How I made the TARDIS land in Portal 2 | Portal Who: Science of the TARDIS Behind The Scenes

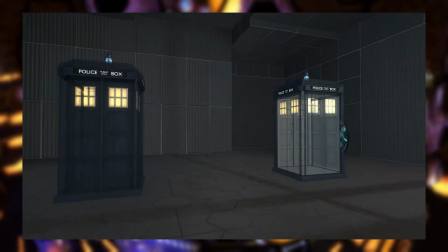[4:04]
Even without the police box innards, you can still see through the model to the kind of back faces in all the concave areas.
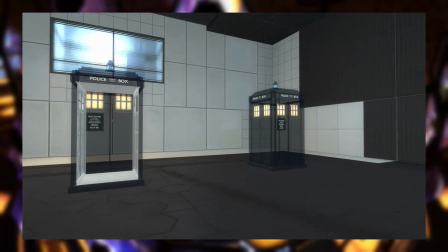[4:11]
And that's because this is a 3D model and not a 2D image. Seeing all of this is really bad. It makes it look very fake.
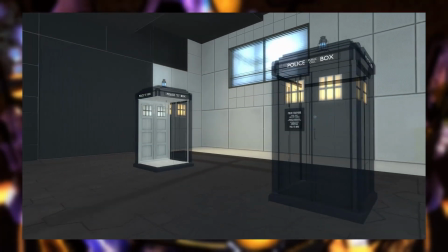[4:16]
It makes it look very video gamey. So we need to do something about this.
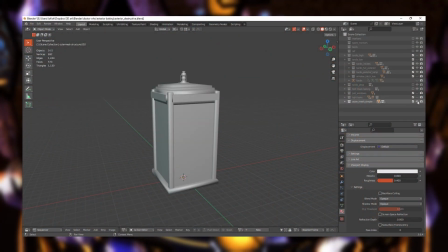[4:20]
First move is a good thing to do anyway for optimization, but it's to make a simplified version of the model that can just be used for while the model is fading in and out.
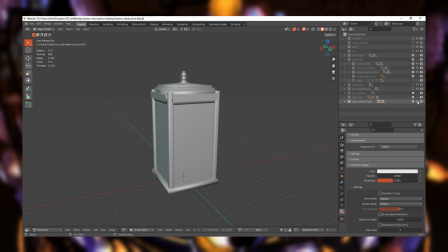[4:28]
So it doesn't have all the indented panels, it doesn't have a fully modelled sign, it doesn't have little details like the door handle and the keyhole,
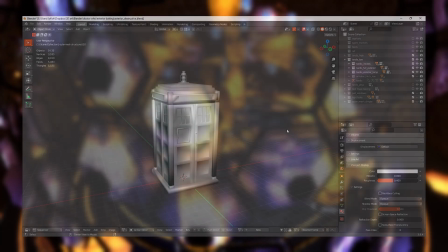[4:35]
it doesn't have window frames, it just has the general shape and the things that really affect the silhouette.
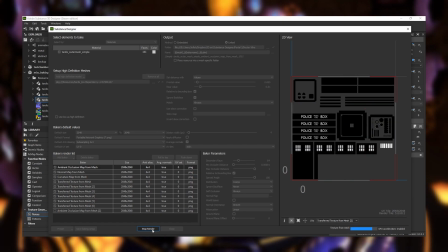[4:40]
Using Substance Designer, I bake the textures onto it from the main model so it lines up perfectly.
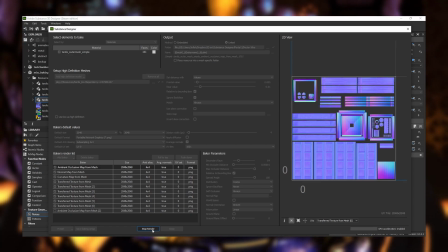[4:44]
I just have it at a slightly lower resolution because it doesn't need to be that high resolution, can save a bit of memory there. And when I put it in game, you can see it matches up really well already.
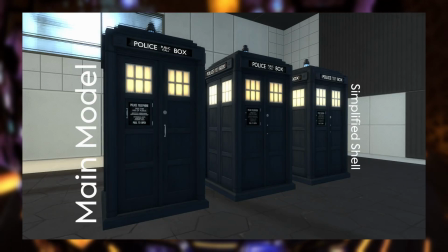[4:52]
It's still not perfect though.
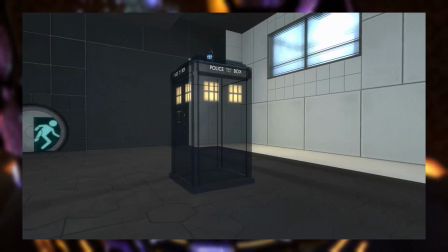[4:58]
even without things like indented panels and all the extra details, it is still a slightly concave model,
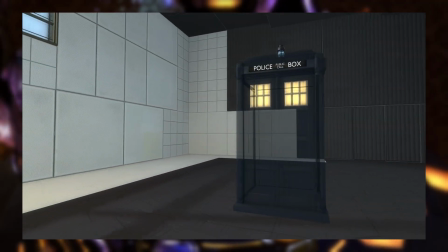[5:03]
and I can't really simplify it any further because that would affect the silhouette and it would make the model change really obvious.
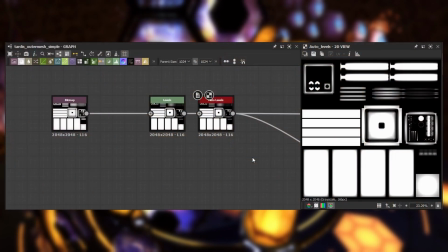[5:08]
So I've got to be a bit clever. Since I've already baked a bunch of textures for this, I can use a levels node in Designer to clamp the ambient occlusion bake
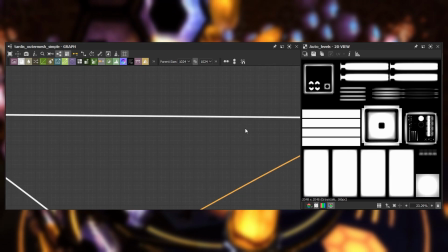[5:16]
and basically mask out all the concave edges of the simplified model.
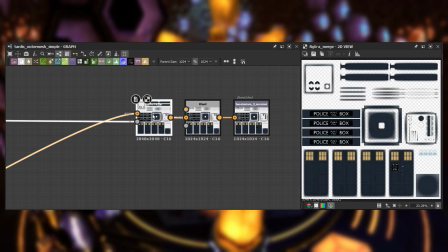[5:22]
I could also use something like a curvature for this, but the AO gives it a more gradual change.
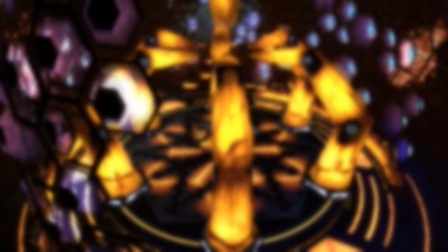[5:26]
It's not so harsh.
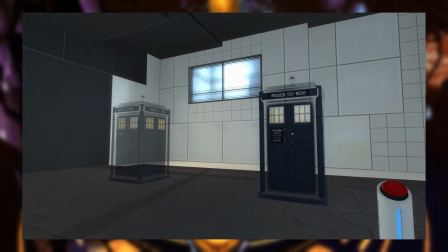[5:28]
The effect of this is, in all the concave areas, the model is now transparent anyway, which means the cutoff isn't so harsh, so it no longer looks so fake and video gamey, which is the whole goal.
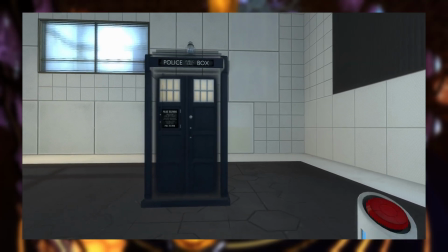[5:36]
As a nice little bonus to this, if you fade in the solid version over this version with the edges faded out, you get this lovely little filling in solidifying effect,
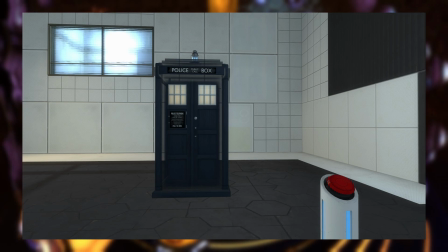[5:44]
which will be really useful for making the TARDIS feel like it's appearing and materialising in physical space.
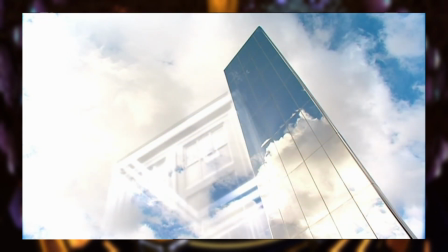[5:49]
One of the most prominent stylistic effects that I wanted to recreate for this project was the edge highlight that you get on the TARDIS. Particularly in the 13th Doctor's run,
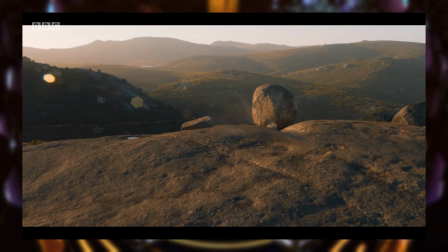[5:57]
it's more of a refractive glass shimmering effect, which I first noticed in the Ghost Monument, where they had a big fanfare around the TARDIS departing because it's the first time it's happened in this era.
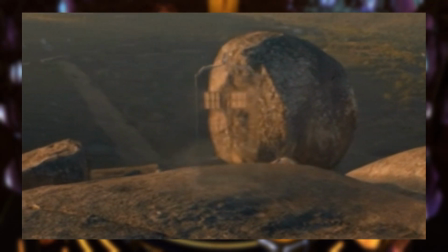[6:06]
And it is absolutely gorgeous, I'm obsessed with it.
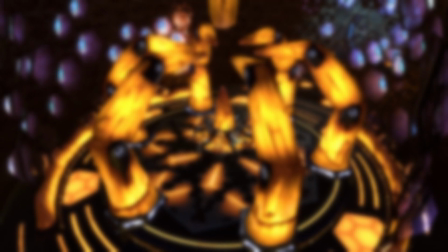[6:08]
The best thing about it though is that it's well suited to being recreated in the Source Engine, because the Source Engine, for absolutely years, has had a refract shader.
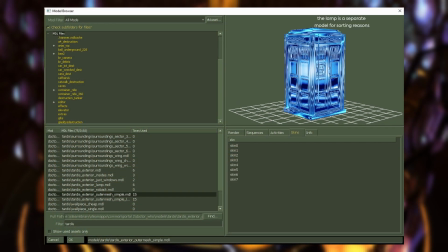[6:17]
So I made a second skin for the simplified TARDIS model, I applied a refractive material to it, and I had a look at it in game. And it looks really good. The only problem being that it looks terrible. Now obviously I could tone it down, I could make it more subtle, I could make it a different colour,
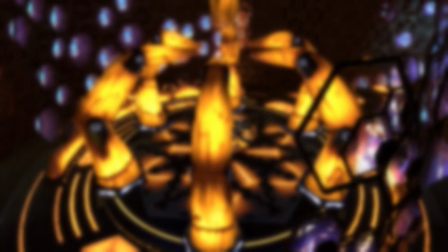[6:31]
but the real problem with this is that the refract shader doesn't support transparency,
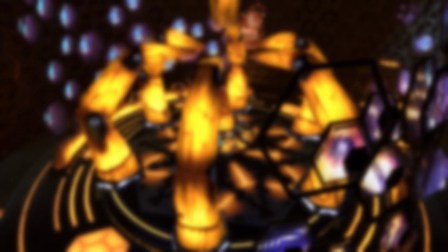[6:36]
which means that my nice trick with material proxies to fade it out apparently isn't going to work.
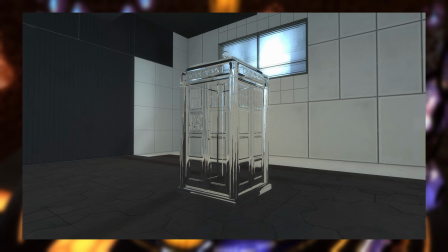[6:41]
So what I worked out after quite a lot of experimentation is that while you definitely can't control transparency, you can control the refract tint, so the colour that the effect is tinted after everything.
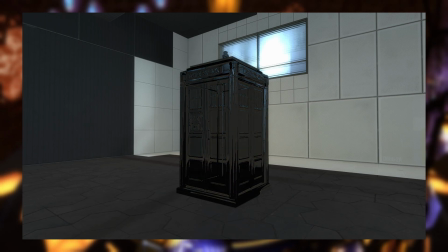[6:48]
So if you set the refract tint to black, then numerically you've set it to 0, and if you then use additive blending,
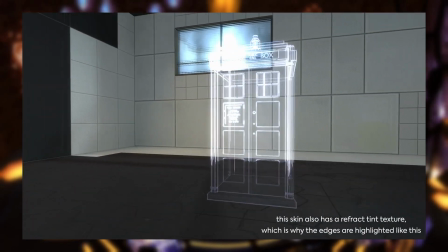[6:55]
which the refract shader does support, so instead of the refract effect refracting the whole scene behind it,
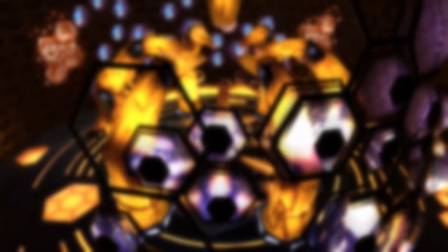[7:01]
it does that and then it's added on top of the original scene, then you're basically adding 0 to the scene, so you're adding nothing, so it's invisible.
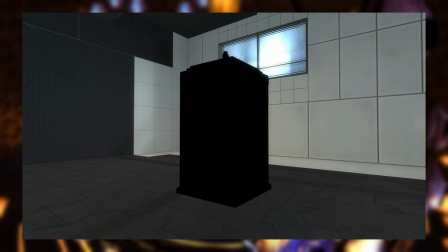[7:08]
So if you fade the colour down from your main colour, or pure white, to pure black, that is exactly the same as fading it from fully opaque to completely transparent.
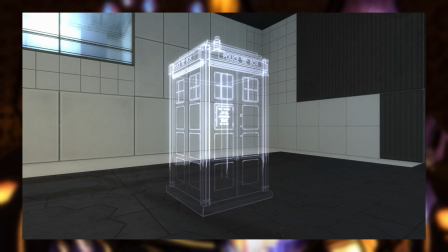[7:17]
We're in business. I added a few bits of polish on top of this.
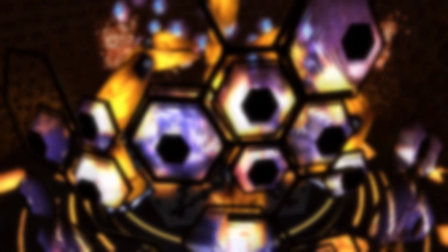[7:19]
The fade factor doesn't just control the refract tint, it also controls the refract amount and the magnification, but that's really the core of how the effect works.
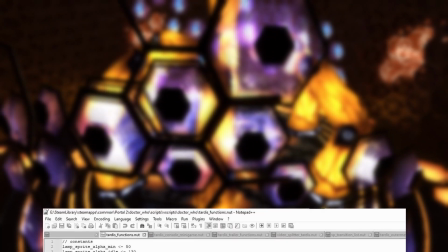[7:28]
So the next thing was animation. It's time to get this thing moving. For any timing sequence this complicated, I always like to do it in VScript rather than with Hammer logic,
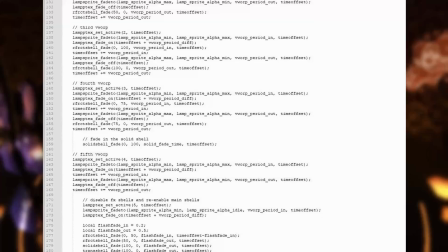[7:37]
because when you use VScript and you make some small change to the timing, you don't have to recompile the whole map,
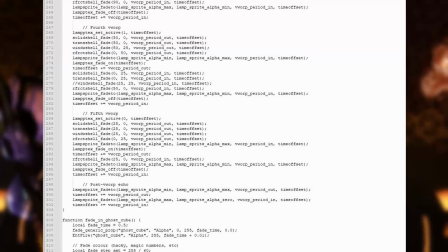[7:42]
you just have to reload the map in game. This makes it a lot easier to iterate and to try new things and to use trial and error.
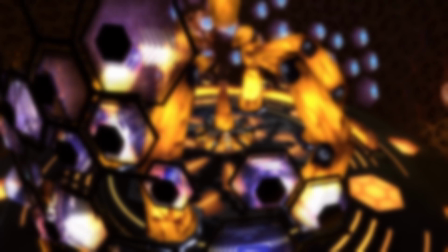[7:47]
The other thing I did was find a sound effect first, so I could build the whole timing around that and I wouldn't have to retime things later.
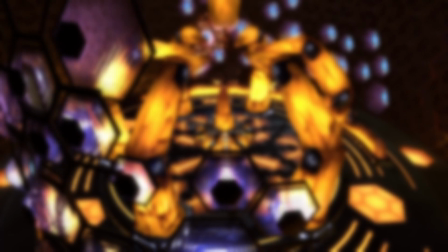[7:53]
The sound effect is so iconic and it is so unchanged through time, I felt this made sense in this case.
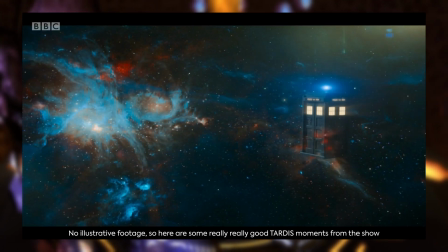[7:59]
Now, I don't have footage of my first attempt at this because it looked bad and I abandoned it pretty much immediately,
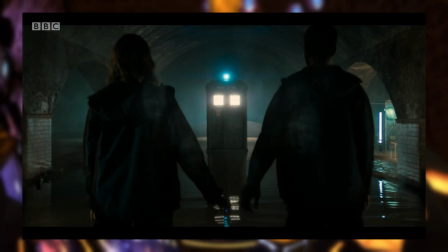[8:04]
but I basically tried to create an in and an out function with VScript and then just kind of played those in sequence.